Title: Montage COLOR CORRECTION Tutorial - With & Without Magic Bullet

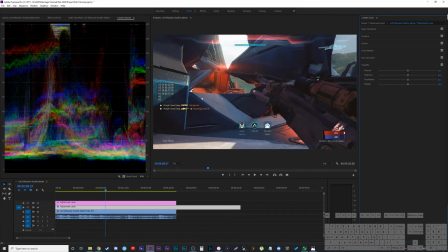(7:53)
You can play with it there and I'm gonna try to make the vignette that I had using the other color correction or using my plugins before so
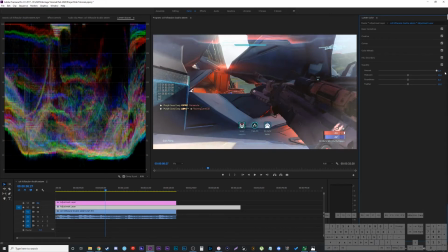(8:00)
the amount I'm gonna bring it to just a minus two if you go positive it actually adds a white when I want a black but I
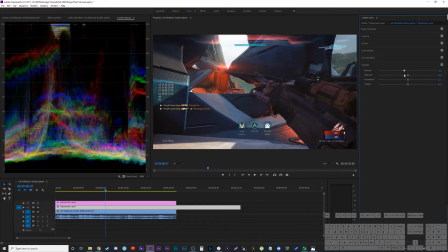(8:07)
just want a subtle one because you see it actually really darkens it so let's go we'll do a minus three what you can do actually is bring it all the way in just so you can see where it is and then adjust like your big tone and stuff like that so my midpoint
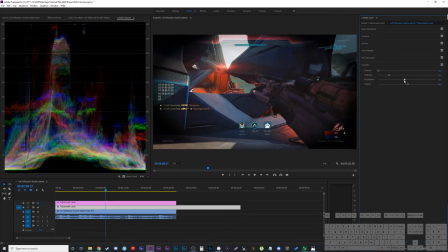(8:17)
is gonna be like a 19 my of roundness uh keep maybe around a minus 10 or so and then the feathering I'm gonna bring down to a 30 something now it's too dark but we used it like that so we could see I'm just gonna bring this up and have it slightly around
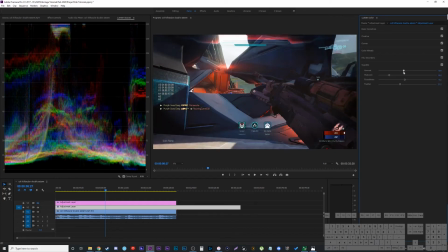(8:33)
here and you can just turn it on and off I think it's too strong honestly so I'm gonna bring it to that minus three because that's where it looks good and
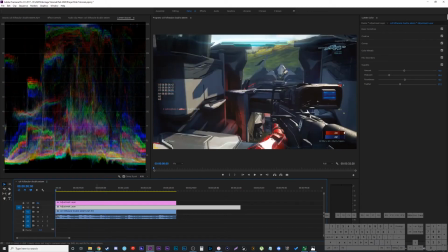(8:38)
now we almost have a similar color correction to what we did earlier you can turn it on and off but the only thing that this one is missing well one we don't have the diffusion built in but we also don't have the grain I kind of added or the renoisingly adding noise back into the shot just to help with the quality.
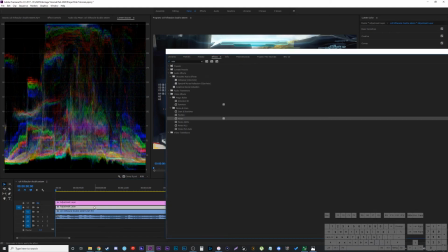(8:54)
So for that, we're going to go into effects and type in noise, slap the noise onto there. It's going to be a crazy amount probably at first.
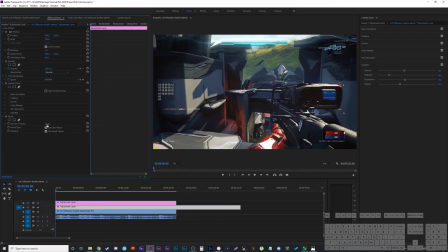(9:03)
Oh no, it starts at zero, my bad. But you're going to bring it up to a five.
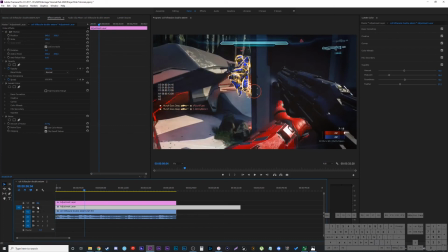(9:07)
Then you can go through and just see default looks like that and your color correction looks like that.
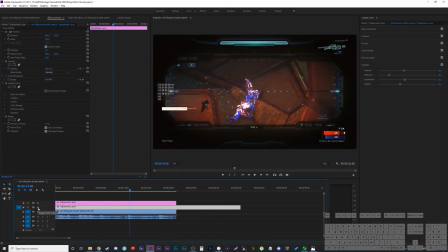(9:13)
Just nice and crisp. Look how nice that looks. That's the default. Again, very subtle but the subtleness makes it look clean and professional so I'll go back to the beginning and we can compare both of them so this is the
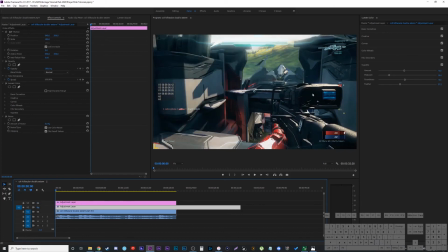(9:23)
default this is using the plugins that I used so it's a different style little slightly different colors but you can play around with it and back to default and then using the built-in one so not as nice but I didn't play around with it as much I have more experience with the other one it's stack it just for fun to see what they both look like together but that's a that's a bit much some people
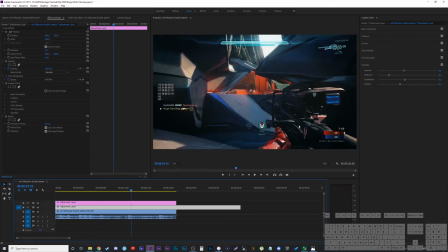(9:42)
really like the color like the the bright vibrant colors of that and honestly it's not even that bad it's
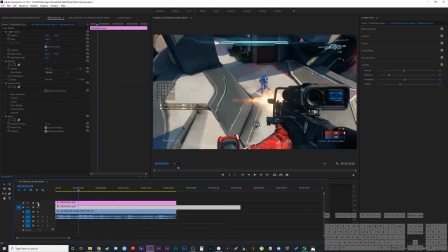(9:47)
a little too much for me you can see again default my color correction
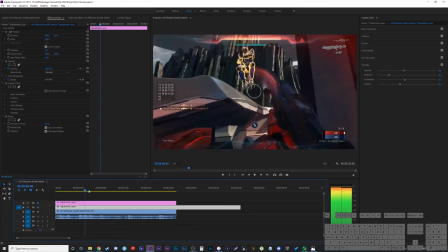(9:52)
default built-in color correction so you can just slightly improve your footage playing around with the color correction and these
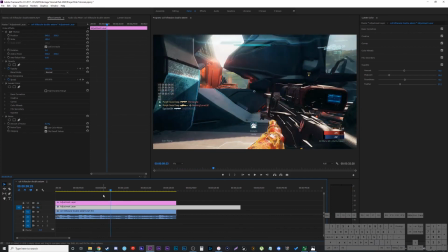(9:58)
are just simple ways that i like to do it before i go into tweaking it too much to match the exact maps and clips you can always save some of these effects what's nice is even overall if you think it's too much i can go into the adjustment layer itself grab the whole opacity and honestly sometimes I set the opacity to 60 because I want it to look more like the original but with a slight color correction so it has
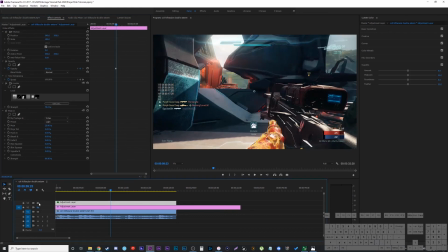(10:18)
everything I did and then I brought to 60% so it's even more subtle but in the end that's what I like and hopefully it helped you guys out. All right guys thanks for watching hopefully you learned something new subscribe to the channel if you want to learn more filmmaking techniques and how you can utilize them in your video game montages.